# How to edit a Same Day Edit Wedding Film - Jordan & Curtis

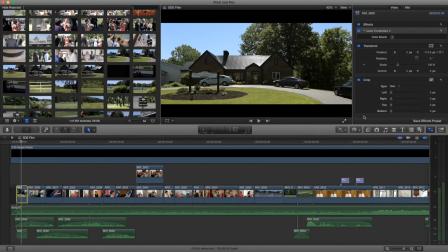So real quick, let's just check out what we're doing with color here. So I moved the mid-tones to warm up a little bit, and I adjusted the exposure a tiny bit. So for this wedding, we were shooting pretty standard. We had the sharpness down a little bit,
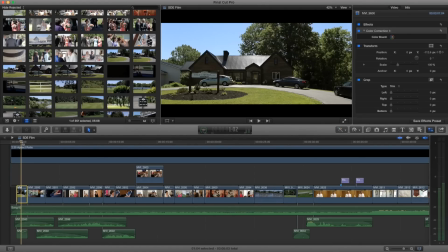but the contrast and the saturation and the color tone was pretty standard as far as the picture profile for Canon DSLRs. We were shooting with two 6Ds and a T3i. And yeah,
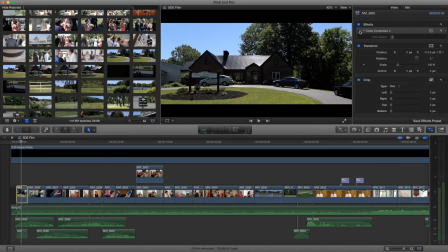so let's just turn that on and off to show you what I kind of did to fix up that color a little bit. so I raised the mids and the highs a little bit just to fix that exposure and then I warmed it up a little bit and kind of looks a little green but I thought that was better than the second shot
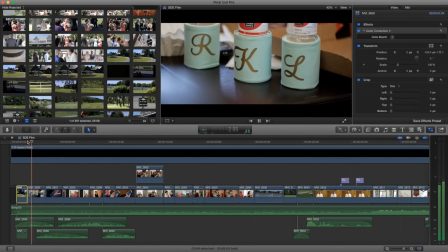so these are the interior shots that I went inside and shot with a monopod so getting details to lead into the bride the first person that I show is the bride I want everyone to know that she's the most important
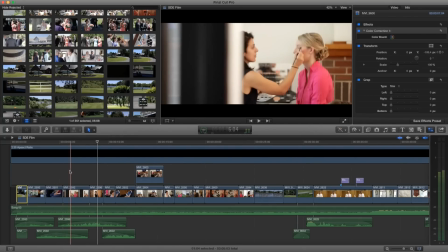we're focusing on her and the thing about the morning is you have to be very careful because when she's getting her makeup on you necessarily don't want to show the beginning stages of that process so you can kind of get away with that by doing rack focuses to hide half the frame and
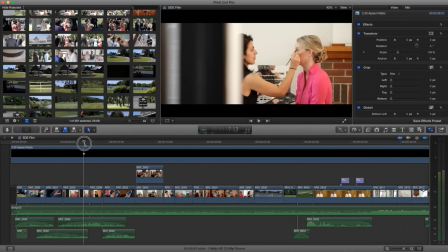out of blurriness and then kind of shoot from the side and then use like the artist's hands like as obstructions there and you know you can shoot her hands her rings the details to lead into that moment it's really
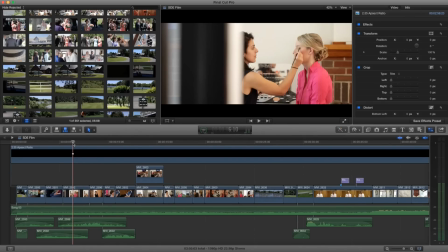like the last five minutes of the salon if you ever shoot at a salon that you're going to use while she's getting her makeup done
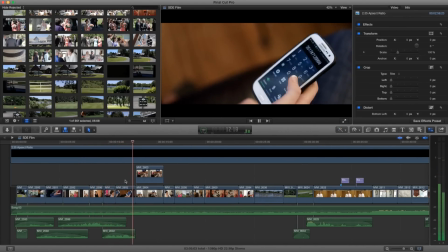and i love getting these laughs the little inside jokes here so they were replaying really funny
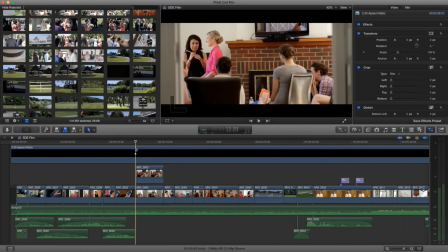voicemails i like the you know it's just the emotion trumps everything so if you get people smiling and happy right here.
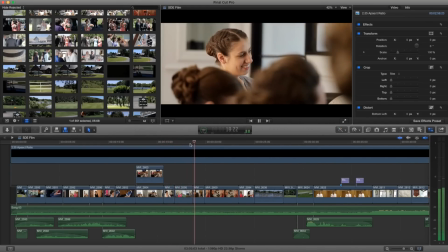That's the best. Just get that little moment. So this was shooting into a mirror.
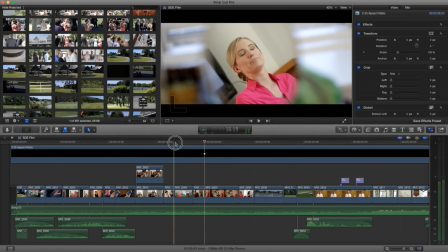Always use that. It's always a good, it just makes that super bokeh right here.
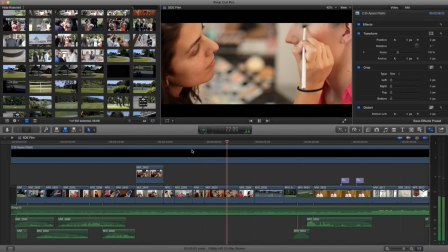Just more smiling faces, a couple details, getting towards the end of the makeup. See, this is a little repetitive.
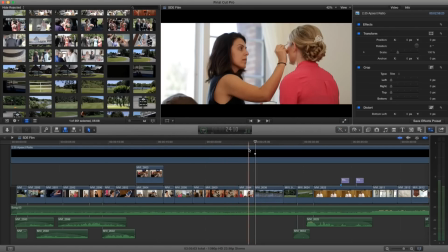I'm kind of doing the same thing here, just with different angles, which is okay but there wasn't that much going on there so this is the 25
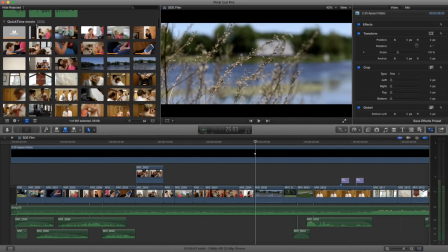seconds I have for the intro let's just look at the raw footage that I was working with for that so in order I shot this because
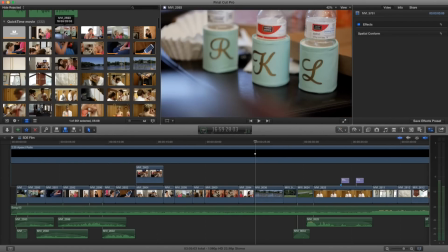I was kind of I always like to warm up and shoot from the outside then move in when everyone feels a little comfortable to have me there so I was kind of looking
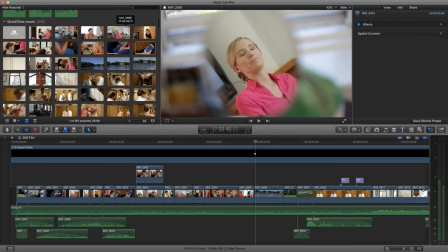for these moments when they were um yeah so you kind of just have to this is like this is like a 50 second long clip almost a minute long clip where I'm really just looking for that moment where she's like smiling and happy
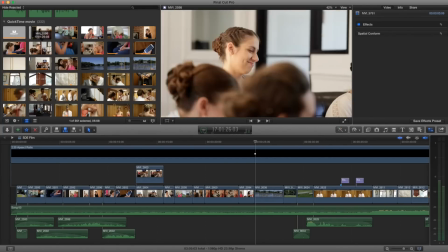and that's the thing you know with these emotions you have to find that right moment so just keep rolling they get used to you there and then they just do
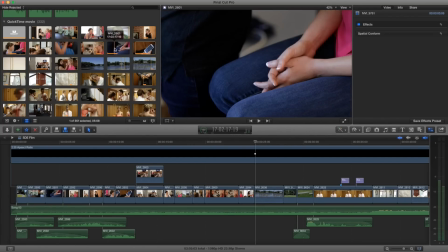their thing this is a mess up i used that clip i used that clip i used that i used pretty much
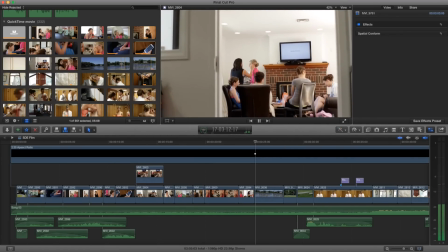all of these clips i would say this is this one i didn't use so this was like a wide kind of move it's a bit shaky with the monopod maybe that's why
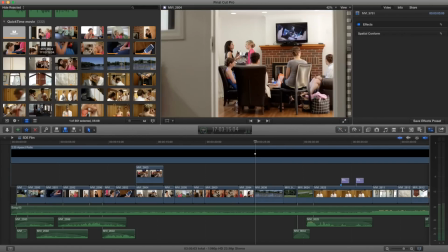i didn't use it um yeah so those i pretty much used all but one of the clips that i shot at that salon i was very
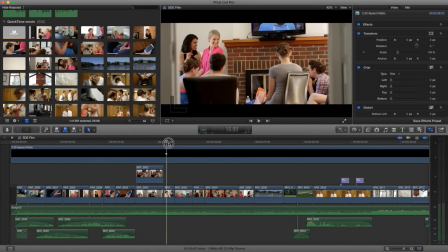selective you know i had plenty of time and space i just got what exactly what i needed then i was out and that's why it's almost good to shoot by yourself because if you're the only shooter there you're getting exactly what you need and then you're out you know if i had a second shooter come in
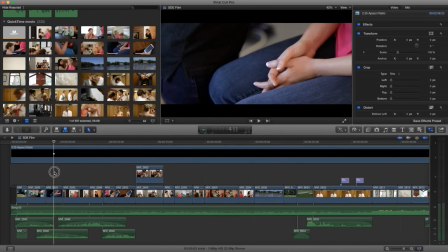to shoot this stuff and the exteriors you know he would have to he or she would i would have to describe exactly what